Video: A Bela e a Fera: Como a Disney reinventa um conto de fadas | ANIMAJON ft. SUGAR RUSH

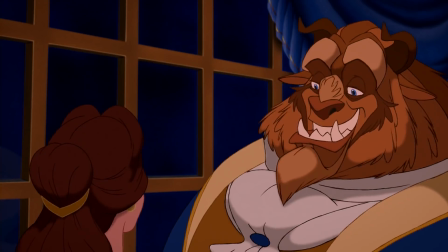12:16 Eu não sei vocês, gente, mas até hoje eu sempre fico com aquele friozinho gostoso na barriga quando chega nessa parte do baile,
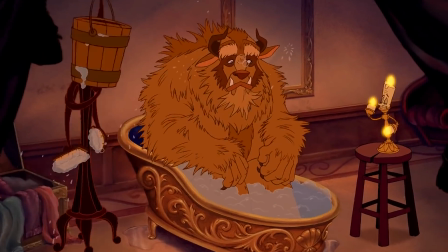12:22 porque ela constrói super bem a tensão entre os dois. Já começa com a fera se arrumando e se sentindo totalmente ridículo e inadequado o tempo todo.
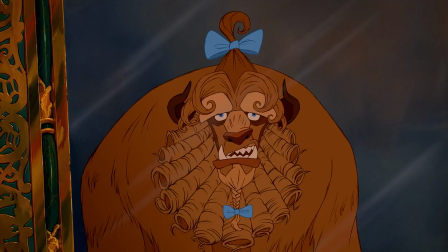12:31 Por mais que Lumière tente encorajá-lo, ele se sente apenas idiota.
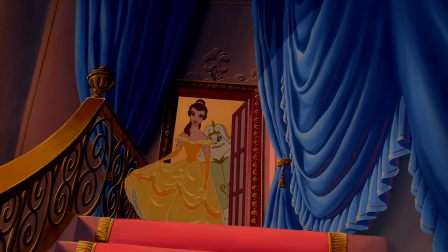12:36 Como não se relacionar com isso, né? No final, não importa realmente se ele tá pronto ou não, ele precisa ir.
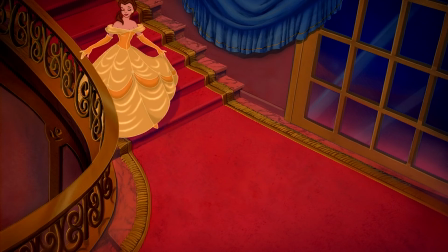12:42 E aí, já com esse clima de ansiedade instalado, o filme abre pra aquela cena linda dos dois descendo a escada,
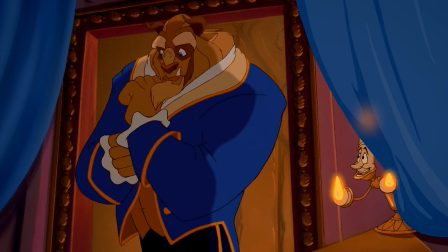12:48 com a flauta e o piano começando a tocar uma das músicas mais icônicas da Disney,
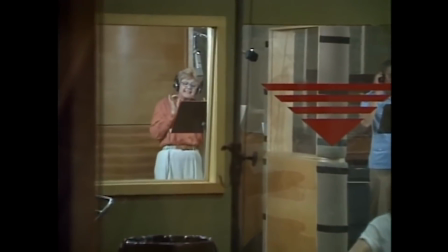12:53 e que a Angela Lansbury, diga-se de passagem, acertou de primeira e só precisou cantar uma vez.
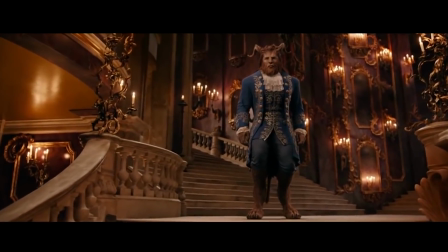13:00 E eu sei que a gente prometeu não falar do live action, mas como o John já fez às vezes, eu vou aproveitar e fazer também, mas só pra provar o meu ponto, tá?
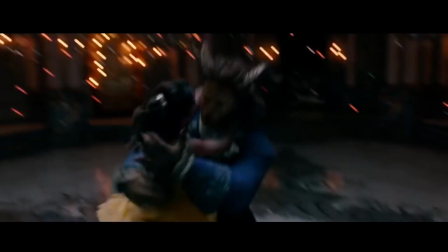13:08 A réplica deles dessa cena foi linda visualmente, mas ela ficou vazia e absolutamente sem vida.
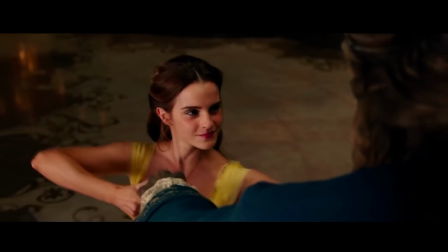13:16 Não adianta você ter o visual mais lindo de todos e uma coreografia que é quase o balé do Bolshoi se você não tem as trocas entre os dois.
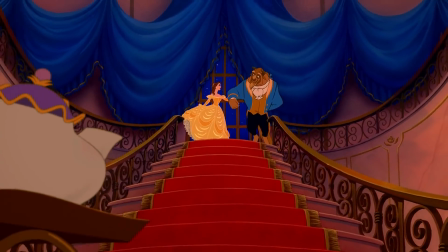13:24 Porque é uma cena de romance e a animação arrasa nisso, mostrando esses pequenos momentos de cumplicidade entre eles. já que a fera tá meio sem saber o que
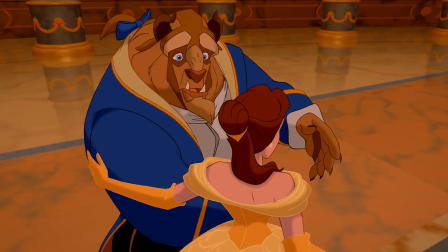13:33 fazer e a Bella tem um pouco mais de segurança é de perder a respiração o momento antes deles começarem a dançar quando a Bella quebra
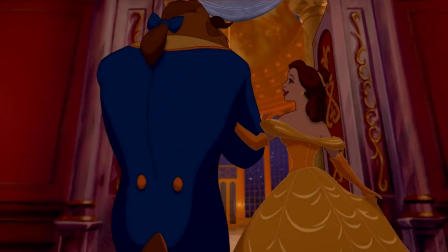13:41 a barreira física entre eles e guia as mãos da fera pra posição inicial aí quando a cena abre e você vê aquele espetáculo visual tudo ganha muito mais impacto
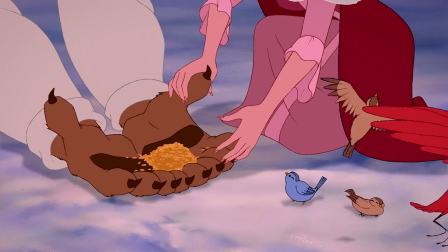13:50 justamente pelo clima que a Disney foi construindo devagar entre os dois desde a virada que ela deu nas interações deles lá atrás quando começa
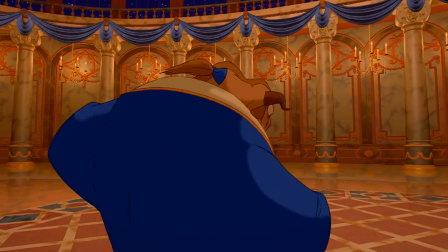13:59 a tocar a Santander Tudo ali no cenário é tão bonito, imaculado e de tirar o fôlego como se apaixonar pela primeira vez.
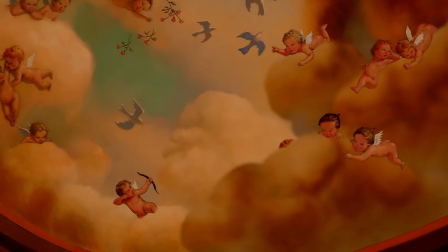14:05 E com certeza é por isso que quando você fala em Disney, essa cena é uma das que as pessoas mais lembram primeiro.
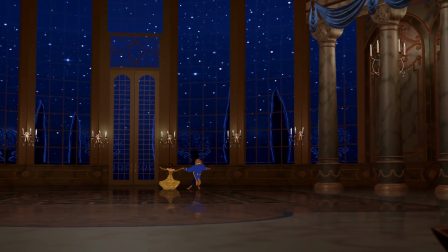14:13 Ah, você tá bem ou quer que eu pegue alguns lenços? Não, não, não, eu tô bem. Ok.
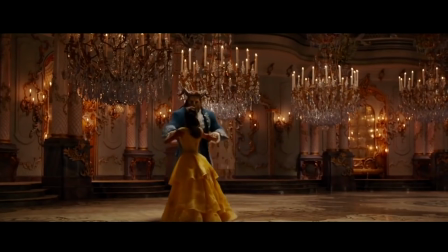14:19 Mas é, claro que o live action ficou vazio.
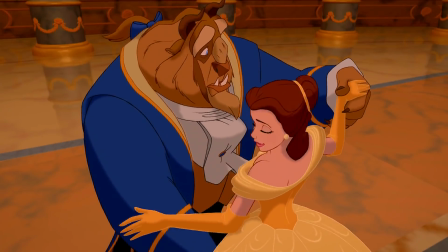14:23 Uma das razões que essa cena é tão impactante na animação é que a fera não sabe dançar.
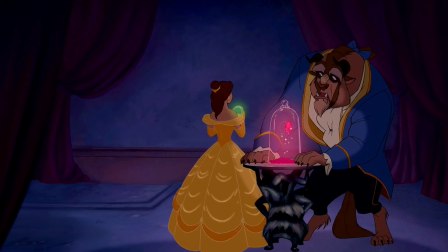14:30 Ele é uma fera, ele é o oposto da Bela, tá no título. A Bela encontrou a fera e isso acabou virando uma história de amor, é inusitado.
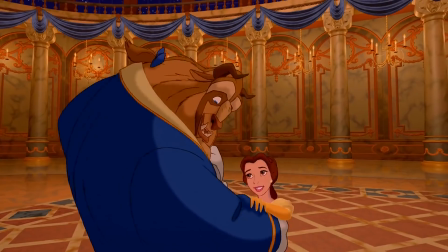14:37 A imagem de uma mulher dançando com um monstro é inusitada, esse é o ponto todo.
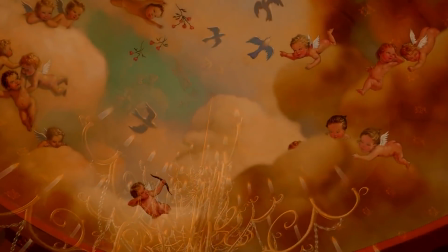14:43 O amor deles é tão perfeito que a dança desengonçada da fera se torna um momento tão magnífico que até o afresco dos anjinhos presta atenção.
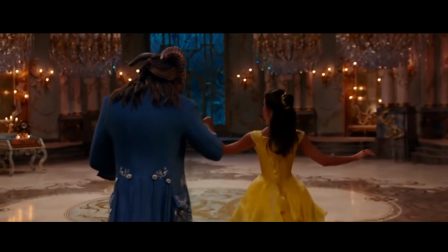14:51 Mas o live-action arruina isso, transformando a fera num aristocrata pomposo, ao invés de, sabe, uma fera?
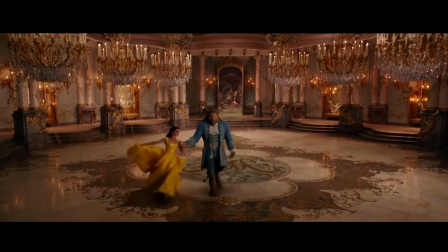15:00 Cara, você é péssimo na vida, live-action.
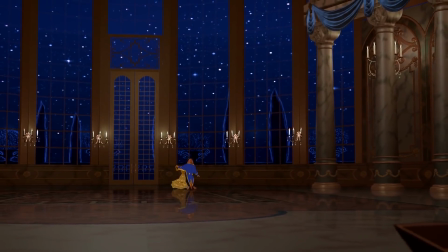15:02 Porque a fera aprendendo a dançar é um símbolo dele aprendendo a ser humano, o que, por sua vez, é um símbolo dele aprendendo a crescer.
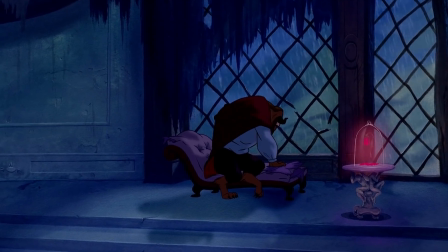15:10 Porque, de novo, a fera é um adolescente. Um adolescente passando pela fase mais desagradável da puberdade.
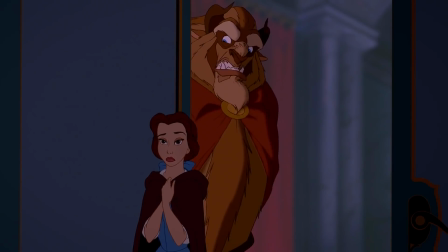15:18 Pelos crescendo em todo canto, temperamento errático e absolutamente nenhuma ideia de como falar com garotas E tendo que aprender a crescer com isso,
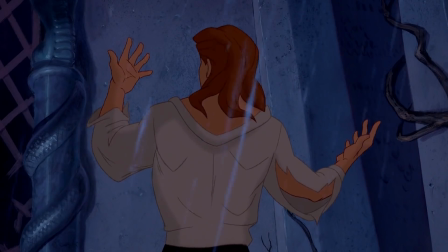15:27 pra que ele possa entrar na sua fase adulta de príncipe encantado Não só física,
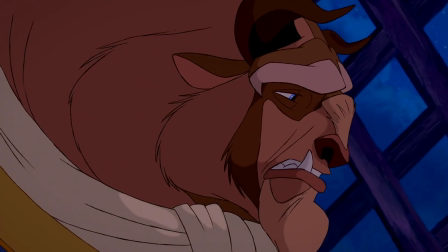15:31 mas emocionalmente O que ele consegue lhe dar muito bem Até porque se ele tivesse abraçado
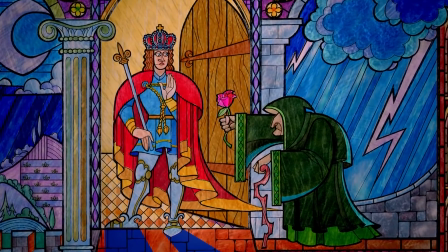15:37 o adolescente mimado e imaturo interior dele Ele poderia acabar como...
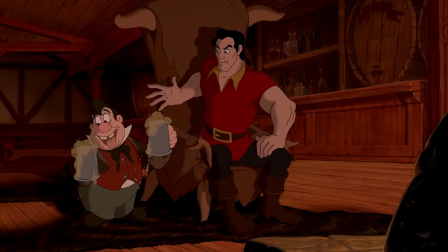15:43 O Gaston Ah, o Gaston nosso terceiro personagem principal e não menos importante.
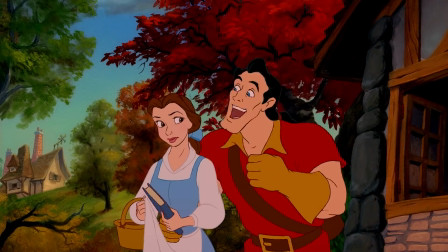15:49 Eu adoro ele, ele é um personagem tão perfeito. É claro, a Disney não exatamente criou Gaston.
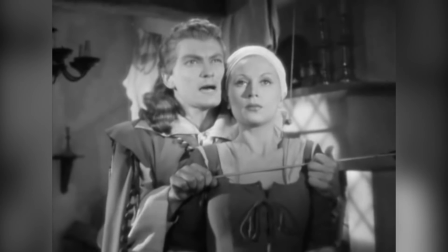15:56 Ele claramente é inspirado em outro personagem do filme do Jean Cocteau,
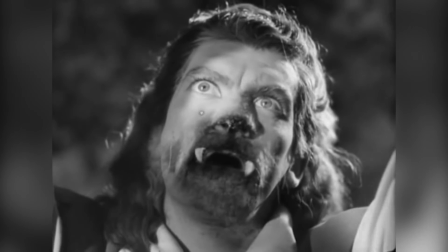16:01 Avenan, que ainda por cima era interpretado pelo mesmo ator que faz a fera, porque...
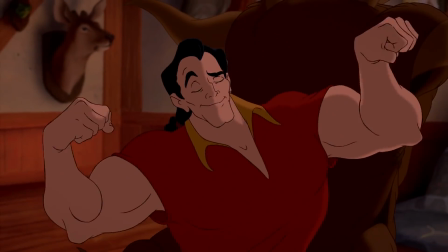16:06 Cê sabe, arquétipo de sombra. Mas a versão da Disney vai ainda mais longe na satirização da hipermasculinidade.
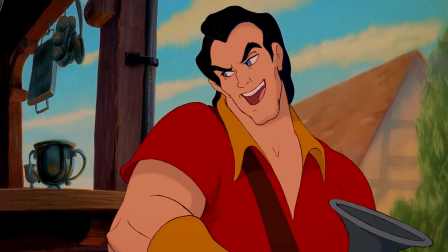16:14 Do segundo que ele aparece, com aquelas proporções exageradas e personalidade mais ainda, é óbvio que ele vai ser o vilão.